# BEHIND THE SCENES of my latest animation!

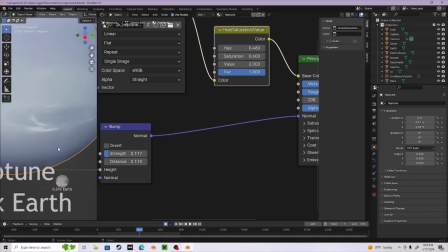242s
So I knew that it wasn't a dark color, but once the media started saying it, then I sort of switched.
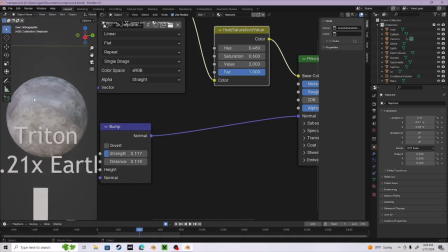251s
Now, an interesting case here is with Triton. You may notice something strange about it, in that this is not 100% what Triton looks like,
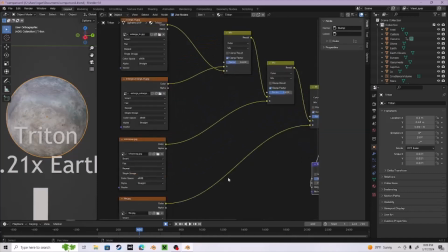258s
because I've actually got a lot of different maps going in here. I've got a lot of different AI upscaled versions of the Triton.
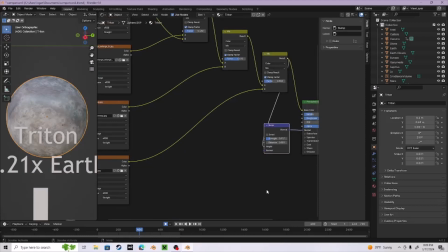270s
I've even got a Pluto bump going on here. So if we were to just take one of these, right? Let's just say this one and put it in to the base color.
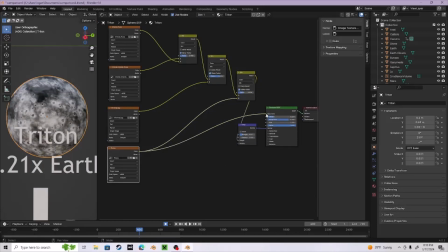284s
You can see this one is our Pluto going on here. So, this one is our Triton going on.
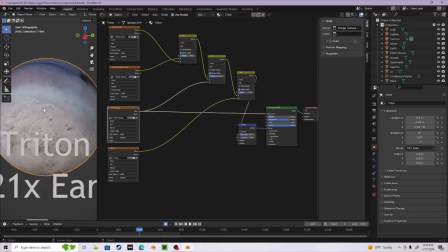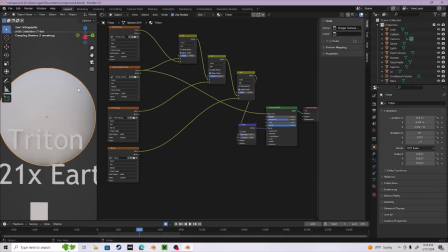301s
this one is our different Triton, our AI Triton, and this one is our other Triton. And so when they're all mixed together, they make this really nice looking
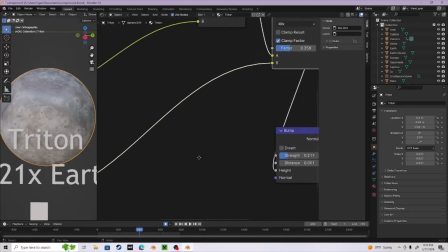321s
Triton map that I kind of figured out. And you can see with all of the rocky planets, I have a bump going on.
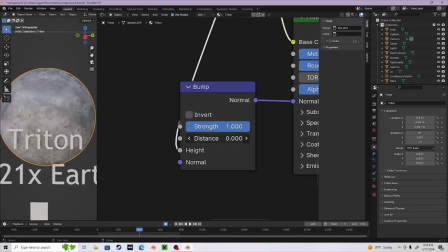328s
So if I turn the strength up all the way and the distance up all the way, you can see it looks pretty strange. So I usually have it pretty subtle.
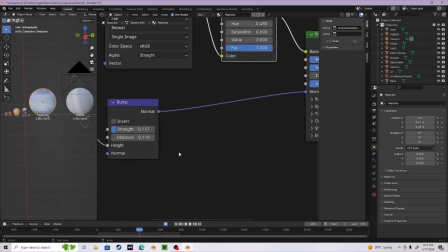341s
Now for the gas giants, I did do a bump just to add a bit more texture to it.
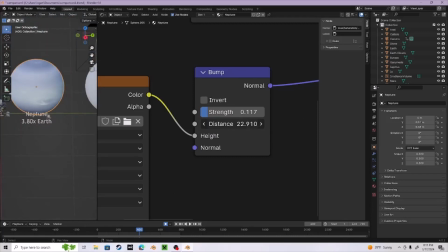347s
If it were to be all the way up, it would be a lot more noticeable. You can kind of see the difference there. Especially when I go up and turn up the strength as well.
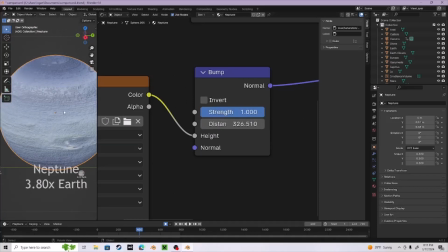358s
You can really see the bump there
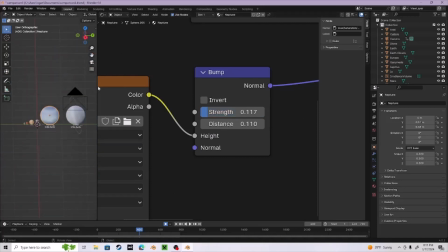363s
when it's enunciated, I guess, would be the correct term. You may be wondering, well, what about these rings?
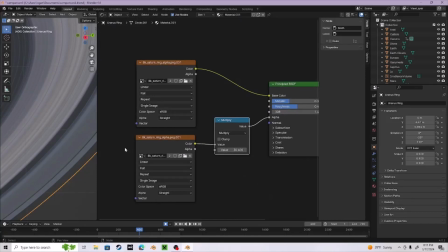371s
It's just a simple texture going on here with some things going on to make this more transparent.
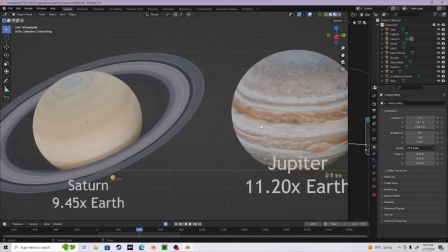383s
And you also may be wondering, well, where did I get all these textures? From the internet.
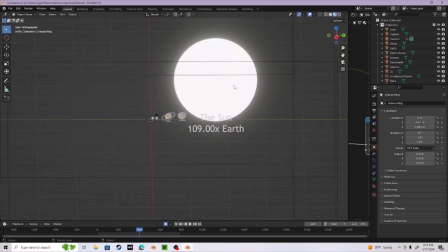388s
That is where I got these textures. And the sun is just,
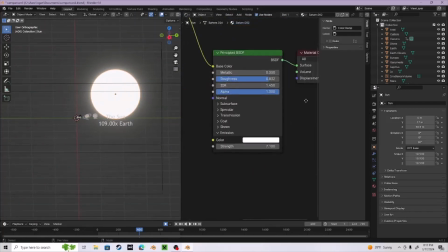395s
it actually is a texture going on here, but you can't really see it since it's so bright.
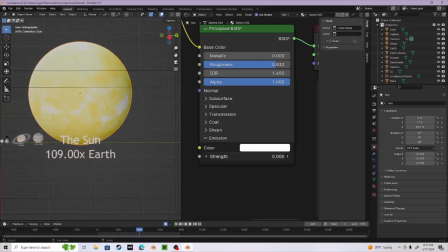402s
If I were to turn down the strength, you can actually see
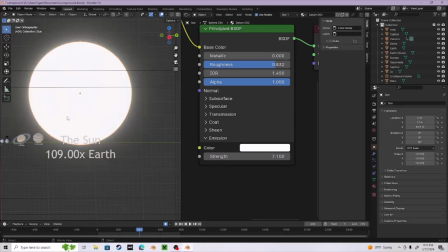407s
the texture going on here, but when it's this bright, you cannot really tell.
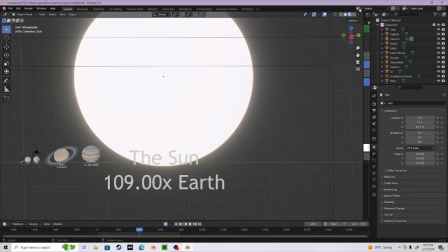411s
So if I were to turn on the rendered mode, it might take a while, because I do have a pretty powerful computer.
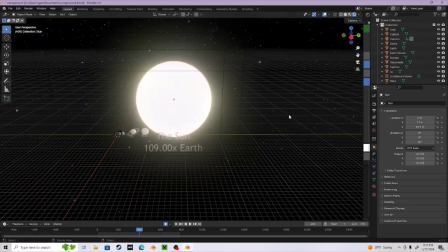421s
It's just that I think as it is right now, whatever's on there is probably covered in dust. But as you can see, I've got a background going on, an environment texture.
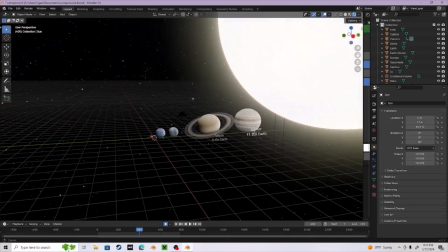430s
You can see that this is the only light emitter,
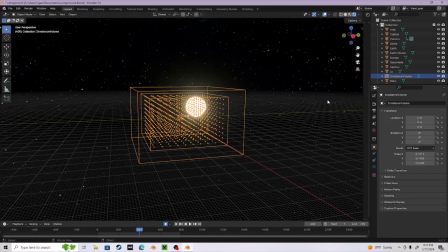434s
because of this big box right here, is doing that for us.
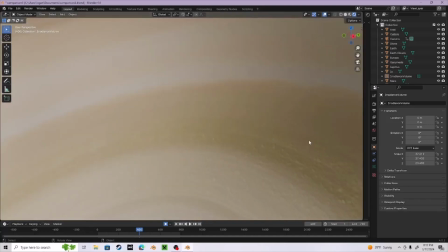440s
We can clearly see that if we get really close inside Saturn, you can actually see a bit of the bump going on there.
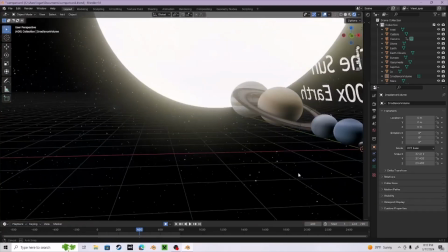447s
It just gives it extra texture, I figured out. And I've just meticulously added all this up.
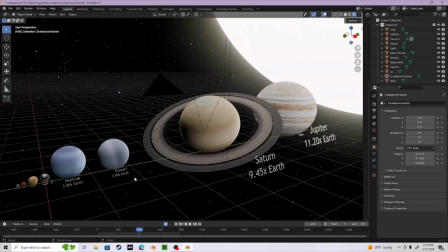454s
I've used special AI to check if I've got the sizes down correct.
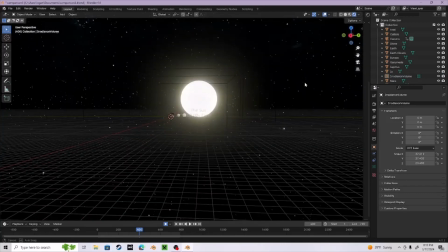461s
I do my research, I check it with AI to make sure that my sizes are correct and are the correct sizes that they need to be,
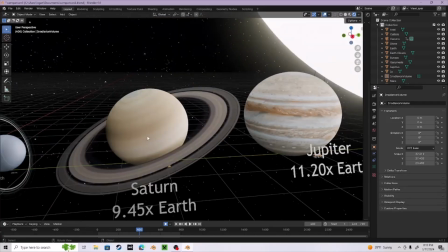469s
because I try to make these as accurate as possible. And as you can tell, that worked pretty dang well.
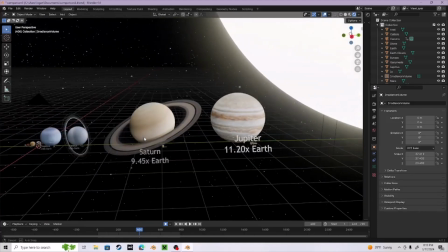475s
I'm pretty sure that these sizes are spot on.
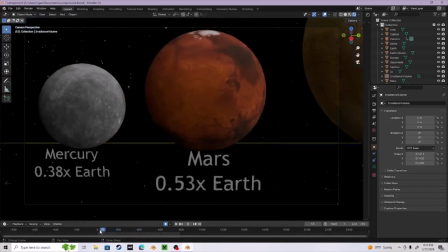477s
And now for the camera animation, I manually animate the camera with the
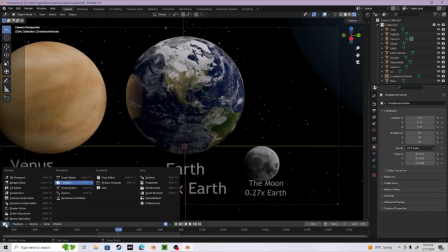486s
little thing down here, the what they're called, the keyframes.